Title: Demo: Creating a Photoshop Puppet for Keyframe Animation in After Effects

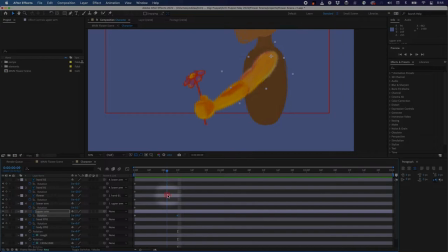22:18 Okay, that's very, very basic animation. But let's just add a little bit of fluidity in the joint. So I'm gonna lock down this pose, this final pose. Let's just adjust this a tiny bit.
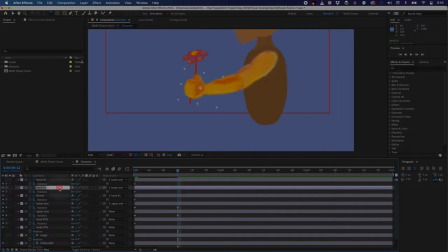Flower.
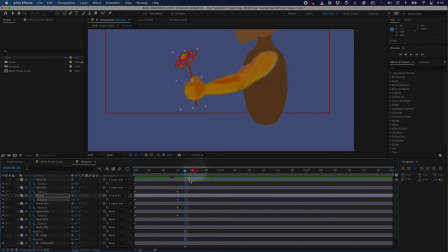Okay. Now, you see how I have two key poses? I can jump between my keyframes using J and K. These are my two key poses.
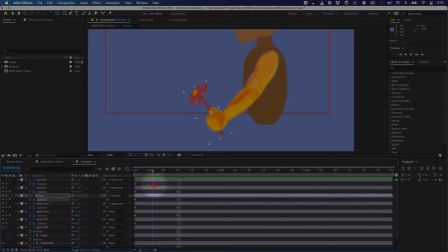23:15 Let's add a little bit of a breakdown pose, and that will help us keep the joints feeling fluid. So we're going to break the joint. We're going to break that elbow joint and basically rotate
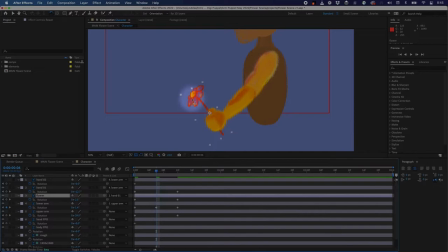23:31 the lower arm a little bit counter to the direction it's going in. And we'll have a little bit of drag on the flower, just a tiny bit. And that'll feel just a little bit more fluid.
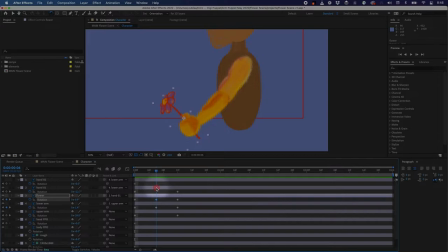23:51 So we call this breaking the joints in animation. That way there's a tiny bit of drag on that lower arm.
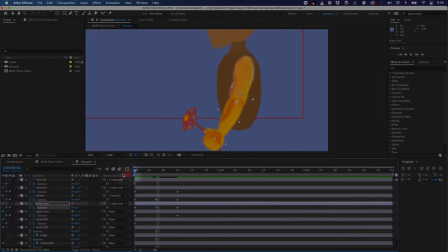All right, and then we can even add a little bit of settle too.
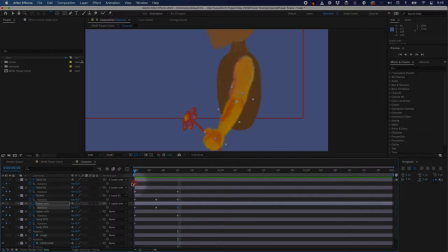24:24 So this is our key pose. Let's exaggerate it just a tiny bit.
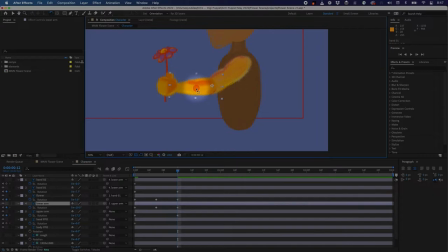24:40 So we'll overshoot the pose just a tiny bit. We'll just go a little bit past what we want. Tiny bit. And then a few frames later, the whole arm will just settle into its final resting pose.
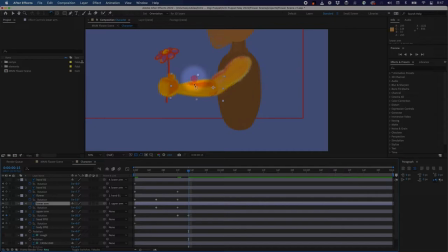25:00 So now it settles just a tiny bit. Yeah, maybe the flower settles just a tiny bit.
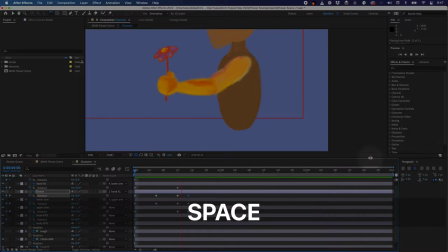So it gives you just a tiny bit of emphasis here.
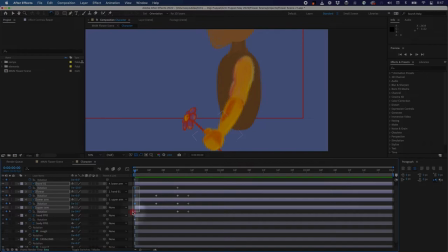25:25 So we can quickly add some easing in so that the timing is not so robotic. I'm going to right click, select all those keyframes,
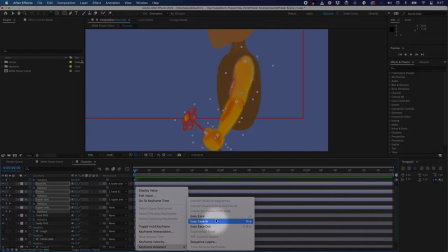25:37 right click, go to keyframe assistant, add easy ease on that.
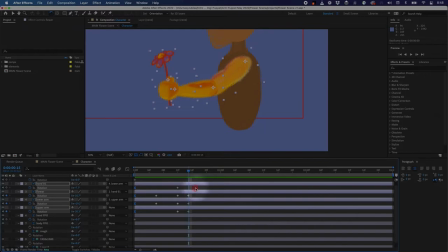And then I want it to ease into my final resting pose. Here, let's add a little bit on the hand too.
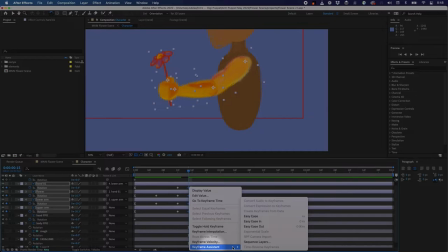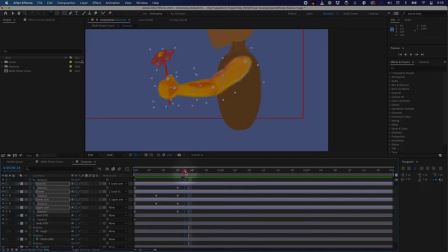So that'll really settle in.